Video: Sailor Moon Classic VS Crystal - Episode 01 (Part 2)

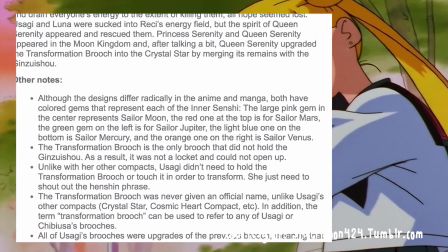It's simply the first of the transformation brooches, therefore it is referred to as the transformation brooch.
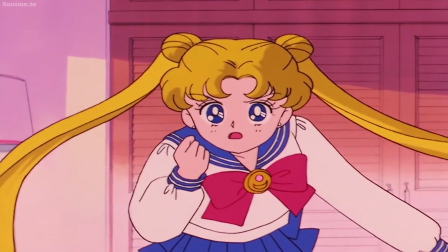I prefer to call it the Moon Prism brooch for reasons that will become clear in just a minute, but also cause it just sounds cooler, so that's what I'm gonna call it.
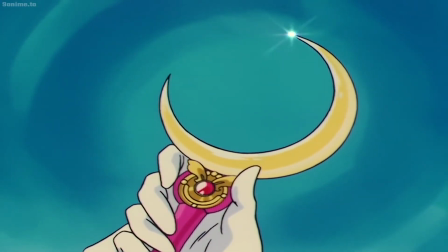The design of the Magical Girl items is very important to the story and themes of the series, so pay attention to all the little details.
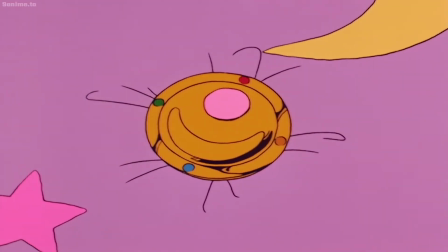For instance, this brooch has gems on it that represent all the Sailor Senshi.
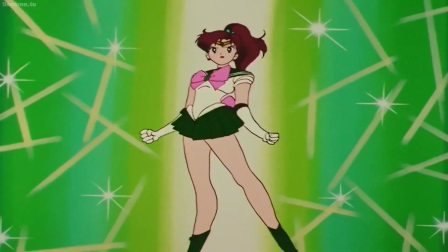Red for Sailor Mars, blue for Sailor Mercury, green for Sailor Jupiter, orange for Sailor Venus, and pink for Sailor Moon herself. This design motif for Sailor Moon's items remains consistent, mostly, throughout the entire series.
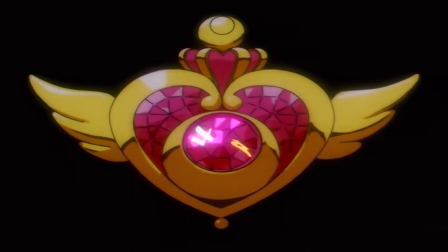The design of her items represents the main symbolism and thematic elements of the specific season they are featured in,
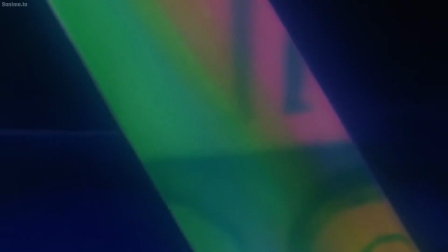which is incredibly interesting stuff that we'll have to cover much later.
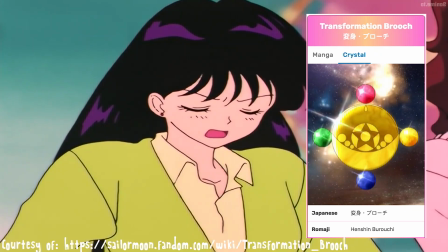This brooch looks much better than the crystal version, which just looks like a toy.
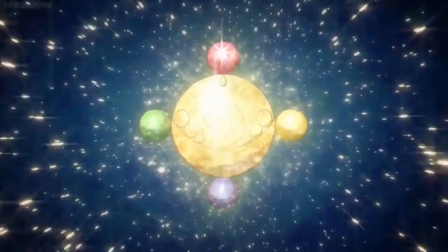It doesn't look like a piece of jewelry a teenage girl would wear regularly. It looks like a weird Happy Meal toy.
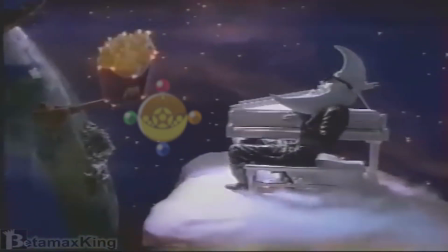Twinkling short, ooh, dinner out of sight.
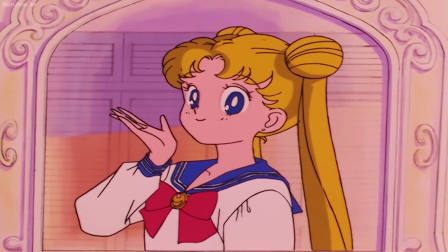Classic's brooch looks tasteful, streamlined, and fashionable. It's something that a teenage girl would have this reaction to if she was gifted it.
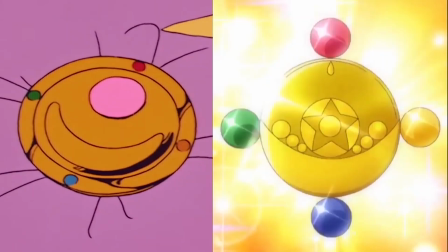It may be a nitpick, but if I had to choose between which brooch works best as the central piece to Usagi's base design,
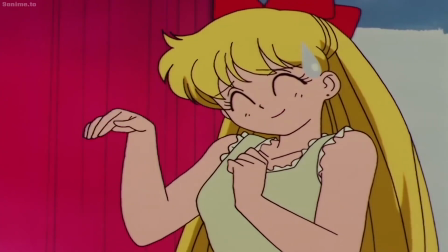I gotta go with Classic's brooch. Sorry, Crystal, your design works better as the toy at the bottom of a claw machine.
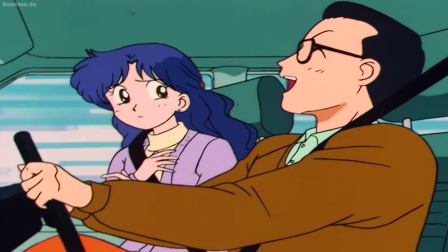That's something, right? It's also really cute and kind of funny that Usagi's scatterbrained simple-mindedness flusters Luna.
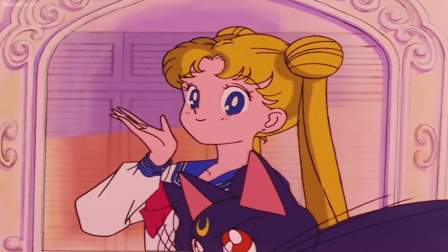She's more concerned with how the cute brooch makes her look than Luna telling her that her normal life is over and she's a warrior now.
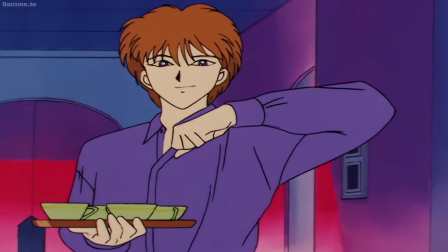This scene also reaffirms what I said before.
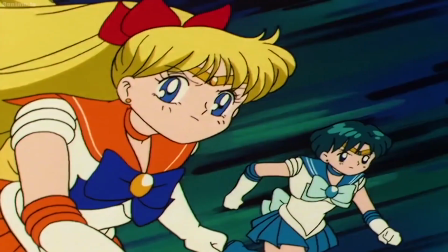Usagi has this misconception that the Sailor Senshi life is an escape from responsibility and something fun and cool.
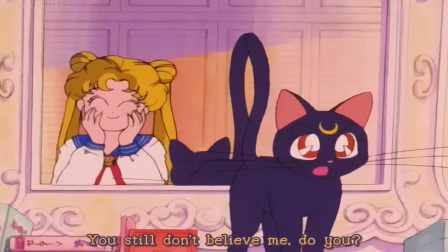This misinterpretation even makes Luna assume Usagi doesn't believe her. Don't worry though, that misconception is about to get cleared up real quick.
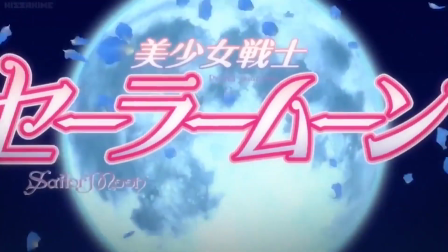Before that though, I need to remind you that a crystal version of this scene exists.
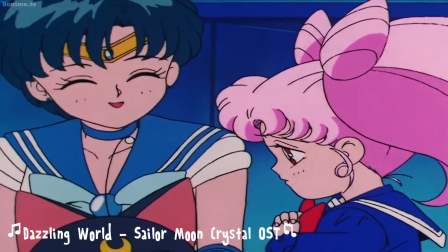Yes, I know, I'm sorry, but we need to do this. Let's start with a positive, because there is a positive to appreciate here, believe it or not.
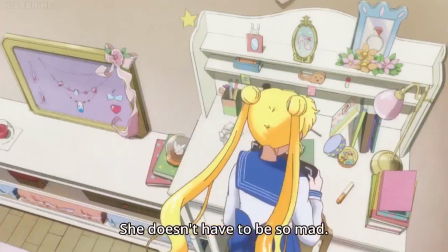This camera angle, right here, good stuff. Finally, an interesting camera angle, a unique perspective, and an interesting composition.
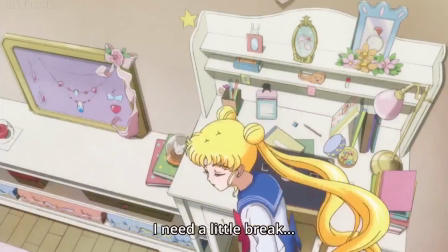Plus, we get a nice look at the stuff in Usagi's room. That's cool.
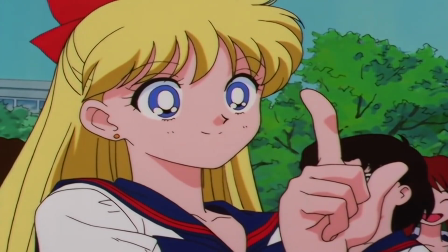I like that a lot, especially when it matches as a reverse shot of the little ceiling light we get before.
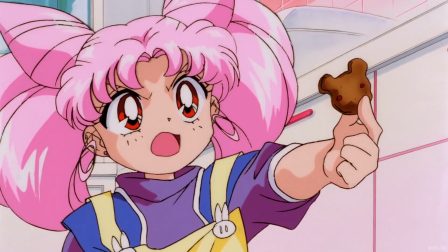Finally, some clever camera choices, scene framing, and background design.
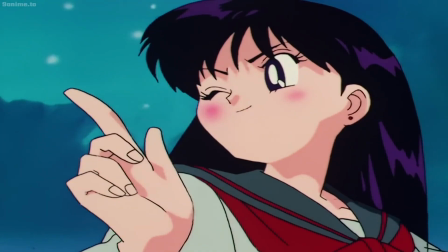Freaking finally. Good job, Crystal. You did a thing right. What else you got?
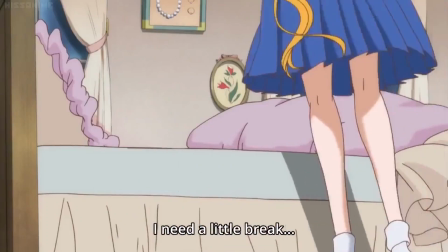I think the little detail of Usagi's bed being unmade before she hops in it lazily is fantastic.
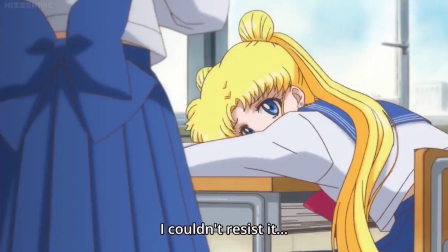That's perfectly in line with her lackadaisical and irresponsible nature.
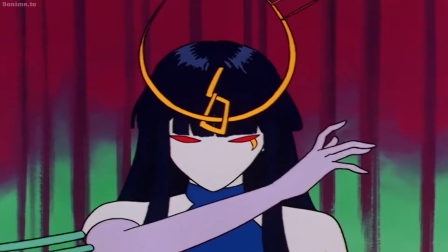It reinforces those characteristics without stopping the story and saying point blank, "Also, I'm lazy and irresponsible, teehee."
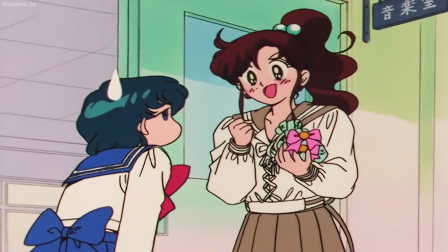So again, good job, Crystal. You're finally doing stuff right. I'm proud of you. Anything else to share? Oh my goodness! What the hell was that?
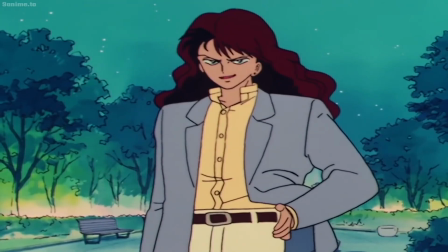Good lord, that was horribly done. What were you thinking, Crystal?
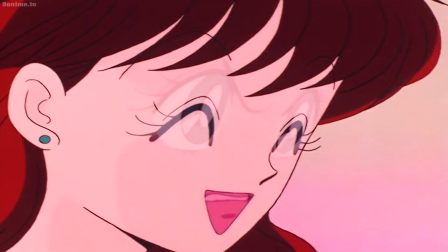Oh, whoops. Whoopsie. Guess we're back to our regularly scheduled nonsense and incompetency.
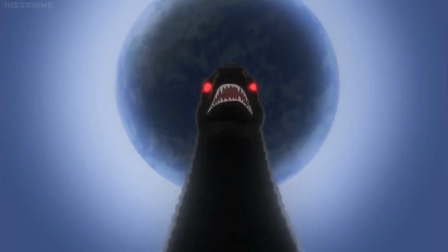Why are we getting another dream sequence in this episode? Why are we doing this again?
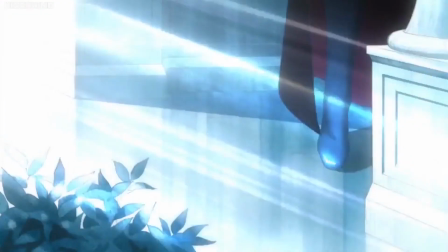It was bad enough that we had a dream sequence as our opening scene,
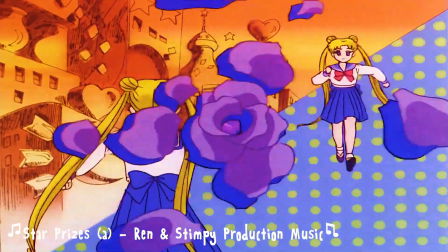because the whole point of this arc is Usagi has no inkling that she is special or connected to anything special.
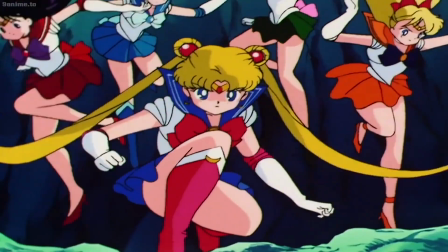She's meant to be completely normal and separate from the Sailor Senshi life. That's the whole point of her You know what?
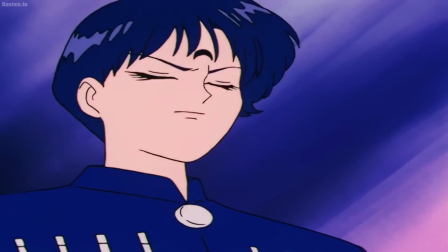I'm getting ahead of myself on that one. Just keep this in mind for later, would you?
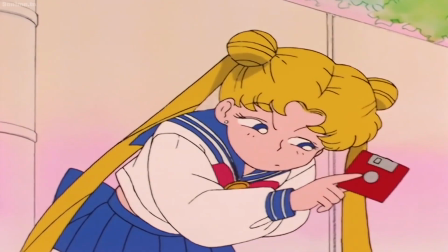It's gonna be astronomically important in the future.
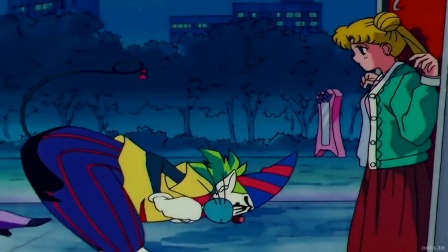You could say thematically self-destructive and narrative breaking, but we'll get to that in a few years or something.
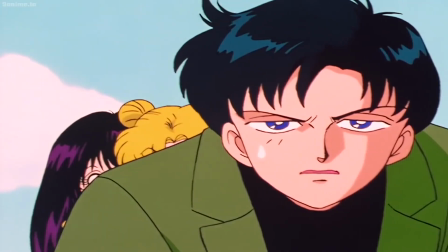I don't know, these take a long time to make.